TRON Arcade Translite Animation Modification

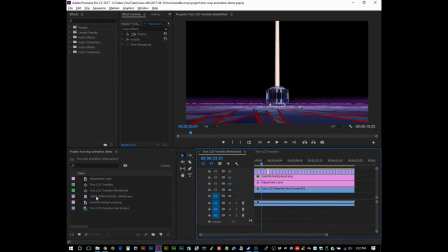(4:02)
And then this last layer right here is 1080p 35 millimeter digital grain, which is pretty cool. It adds that film look that you kind of get.
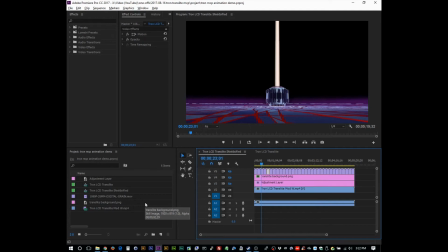(4:14)
I mean, in effect, it is just noise, but it is noise that people are familiar with when they're thinking of film. I felt that this video is too clean, and it needed to sort of get that kind of movie look that it needed to match up with the Translite.
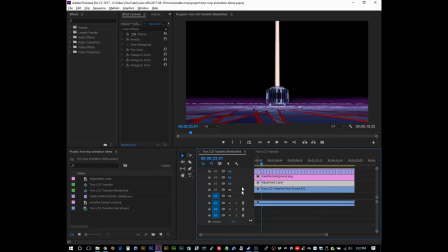(4:31)
Okay, so let's check it out. Now, here the adjustment layer. I'm going to turn on the whole thing, and you can see that I did some color changing, and did I adjust anything?
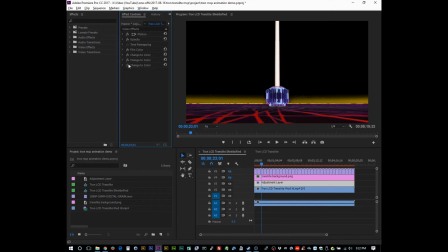(4:46)
I don't think so. If you do this, that's all fine. Okay, so let's turn these off, and then we'll go through them one by one. Okay, so this this was the major change is taking the bass and making it match up with this background.
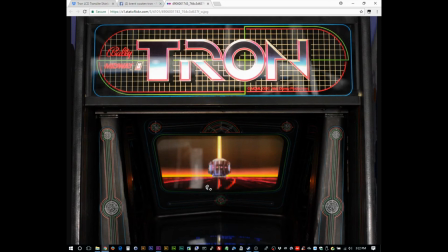(5:03)
So it's mostly red and some purple.
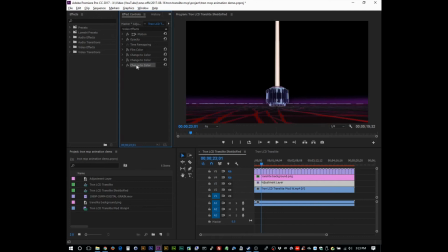(5:05)
And so just using a little bit of the controls here for change to color, and that's how I got that guy to go. If you open this up, you can see that it went from this color to this color, and then there's little adjustments and things like that.
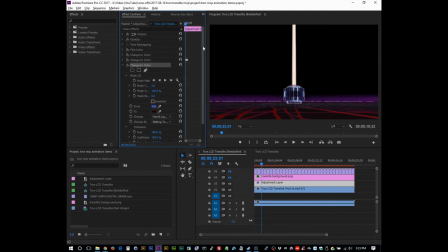(5:23)
I'm thinking I might share this project file so that you can get the video from Brent and then create the video, this video from that. I'm not sure. We'll see.
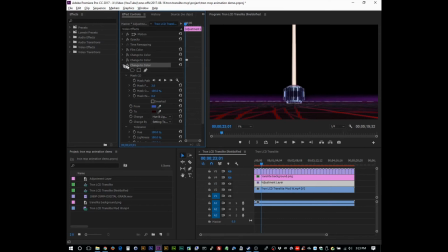(5:38)
Anyway, okay, long story short, that was the change color to the bass, to the, you know, sort of the field that you can see out there. The next color change is a little bit hard to see, but the this thing that's going up here,
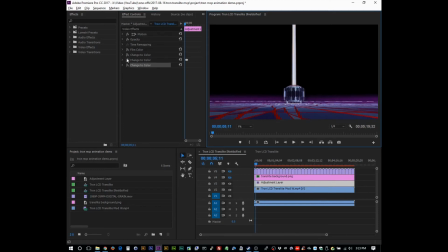(5:56)
it's just sort of gets washed out, and so I make some changes to make it less, I guess, flesh colored, and you know, added some blues. If you look in here, we went from a red to a blue, and on this one,
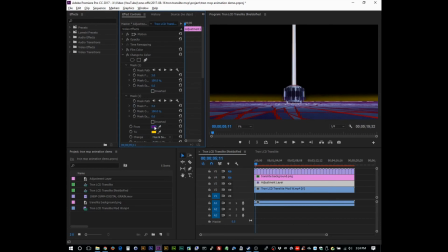(6:12)
we went from any of the purple that was in there, we moved it to yellow. And then when you have these guys turned on, you can see it's a lot easier to see this thing moving. When I have them off and it's going,
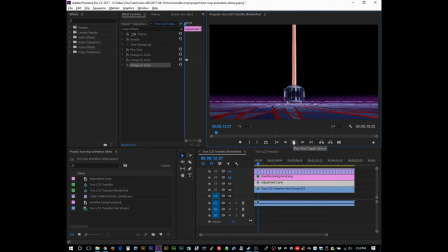(6:28)
I mean, you can see it's red, but I felt like there's more colors in there and it was just too washed out. So could be a personal preference, I don't know. All right, what's the other guy? Film color. So the film color, when that's turned on, brightens up the contrast and makes things appear a little bit nicer.
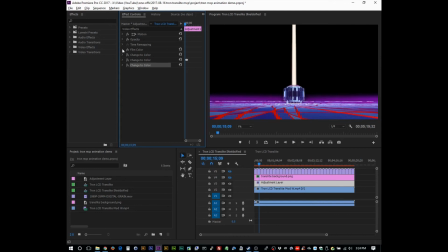(6:45)
It's just a standard filter, I believe, that you can get from Blue FX. And I love it. I use it on everything. It's great. So when you turn all these guys on, you can see that the color scheme greatly changed,
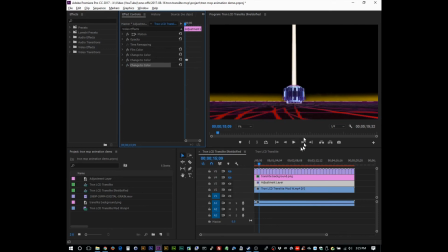(7:03)
but the video is relatively unaltered. Okay, so now here's where it gets fun. The Translite background. If I turn off all of these and I just show you the Translite background,
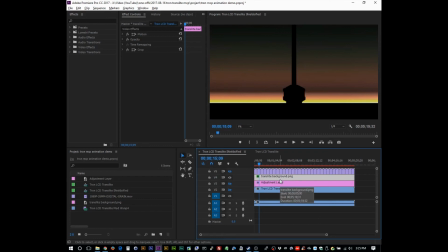(7:16)
I have like a perfect cutout so that the video below shines through. I actually didn't think about cropping this guy because I just wanted to sort of make these in this direction. I don't really know why.
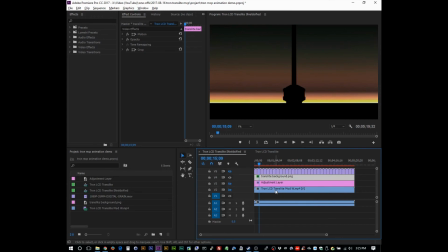(7:34)
You know what? That's a good question, why I put them on top. But Translite background is basically just cropped. If I remove that, then you can see that the hole for the video, you know, isn't going to come through. I don't think there's anything else. I guess I adjusted the height and width here.
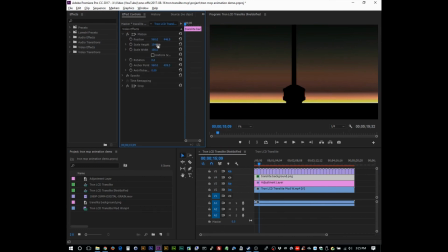(7:53)
Made the height just a little bit taller. And that's probably because the sample I used wasn't exactly, you know, perfect for this, you know, size. So no big deal. All right, so let's show all of these together. All right, we got all that.